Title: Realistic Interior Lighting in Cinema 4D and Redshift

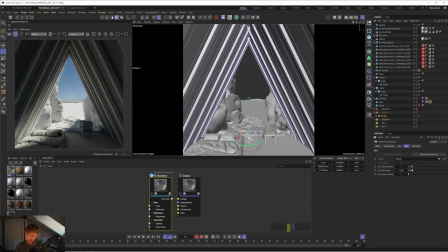And that's just going to give us like a nice kind of soft blend in the corner, which still has some harsh features to it, but overall has a bit of a kind of softer, a bit of a softer, dreamier look. So maybe something like 7, where it's just a slight fall off.
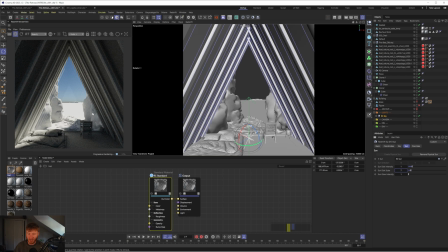It's not as harsh. I think that works pretty well. One thing which I've discussed before in a few tutorials is how I think the sun in the sky doesn't really give you the best lighting straight out the bat. But one thing we can do to fix this, and this is actually someone commented on my Louis Poulsen breakdown video about,
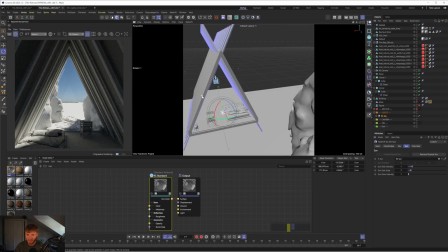is using the portal light. Now, I've tried so many different methods for basically getting more GI bounces. One you can do is go into your overrides and bump up the GI intensity,
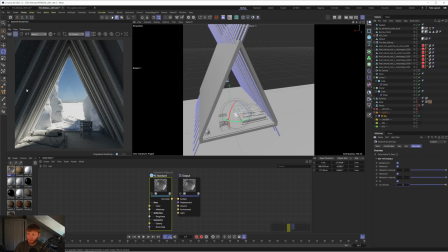and you'll see that that will fill it with more kind of more light, but it gives you this very bluish tint, which I guess is representative of the blue sky. So I guess it kind of makes sense. But also what you can do is go into the sun itself, go to the details, contribution, and bump up the global illumination.
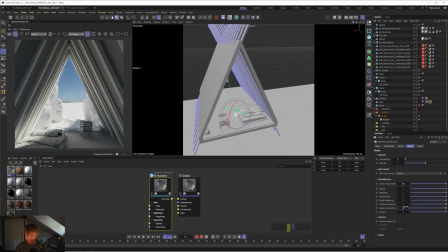And that will do a similar thing. You can do that, and that's something I've done in
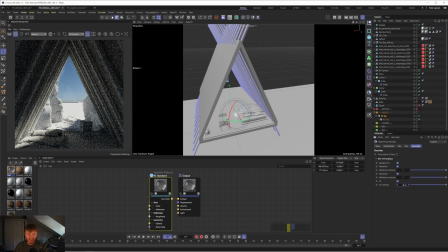the past, but I think what we can do and what we can get away with is leaving those at default and instead just using a good old portal light. So let's get a portal light. Essentially what this does is it will tell cinema where the light is coming from and where to focus the GI bounces,
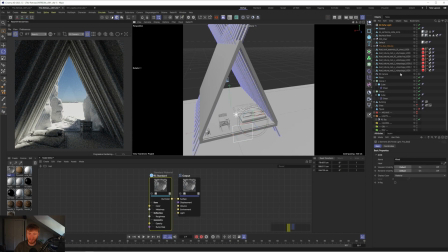and it will give you additional kind of GI bounces in that area. So the way you use it is you basically find where the opening is, where the majority of your lighting is coming from, and you place it right up against kind of that area.
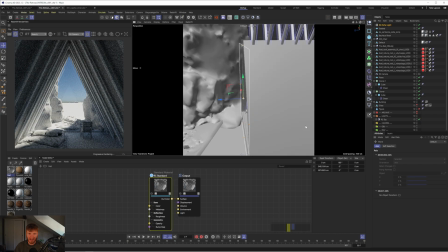So you want to get it pretty close to where our glass is and just make sure it's filling that whole gap.
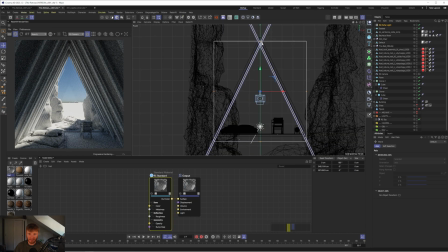So I'm going to go to the front view and just extend the size of this so that I'm making sure that it's kind of filling that whole space.
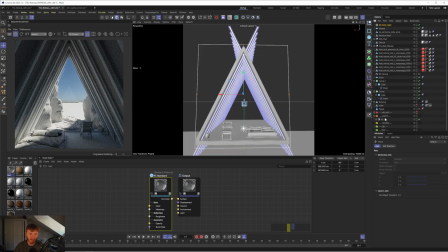And what you'll see straight away is that we're getting more light come through into the interior of our scene.
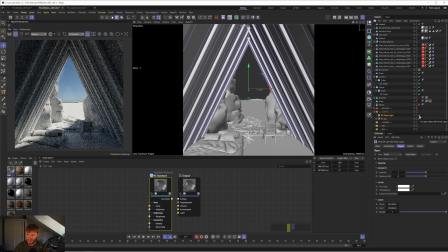So if I disable the portal light, you can see it's quite a bit darker. And if I enable it, we now get more of that blue light in there from the sky. And it's also just brightening the inside. So I could maybe bump up the exposure to 1. That'll make it even brighter. We get more of that sun come through. And yeah, it just feels a lot better overall.
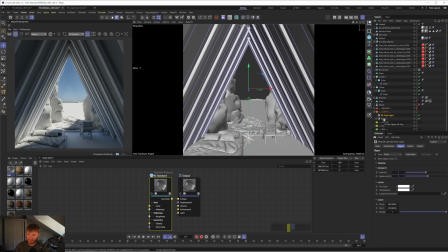The one thing you will get is you'll get that really heavy blue tint, which we are getting, which is okay, but it looks a little bit too intense, and it's obviously adjusting the colors, which we don't want. So we can go to the sky and drop the saturation down.
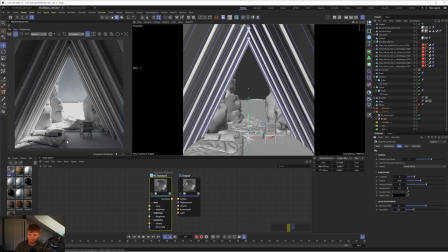So for example, I could put it to like 0.2, where we still have some of those cooler tones coming in, but now it's reduced it and it feels a lot more neutral. The only problem then is now the sky is grayscale. So what I'm going to do for now is I'm just going to leave it at 1. We'll have these blue tints, but I think once we apply the textures, it will work out.
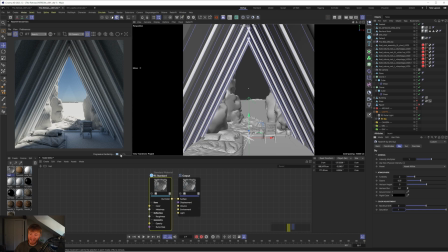And honestly, this probably is the most realistic anyway. Like, you would get these cooler tints from the sky. So yeah, it makes sense. One thing I've just noticed is these slats look like they're kind of floating off the walls. So I'm going to move them so they're pushed up against the wall a bit more. And there we go.
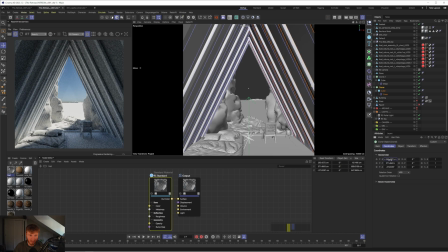That looks a bit better. I don't know why they were floating. There we go. And I'll again just copy that X value to the other one. That'll fix that. And also, I'm actually just going to get rid of one of the clones.
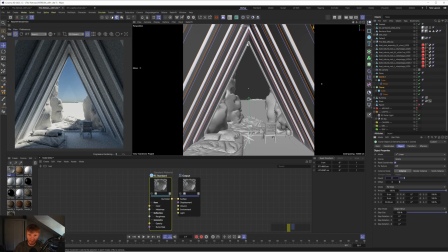So I'm going to set it to 11, just so we have more of a gap between this one at the end, which, yeah, I think that looks a lot better now. That feels a bit neater. Yeah, cool. I think there's some things I want to fix later on, but for now, let's just focus on the lighting because there's a few other things I want to talk about.
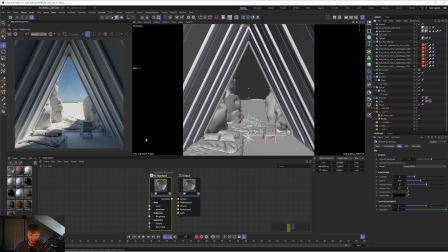We can see in the distance, we can see the black line from the sky. And the way to fix this is just adjust the horizon height.
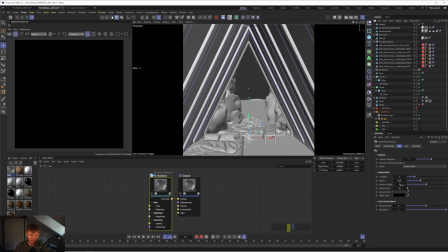So if I just refresh the render view, go to horizon height,
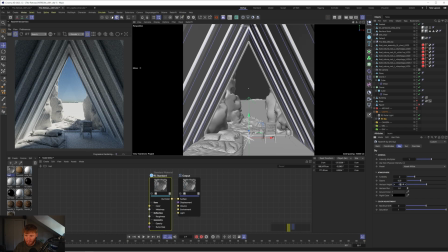and instead of having it at 0, just set it to like minus 0.1, and that'll fix that. And you could also blur the horizon as well, ever so slightly, and that would just blur that.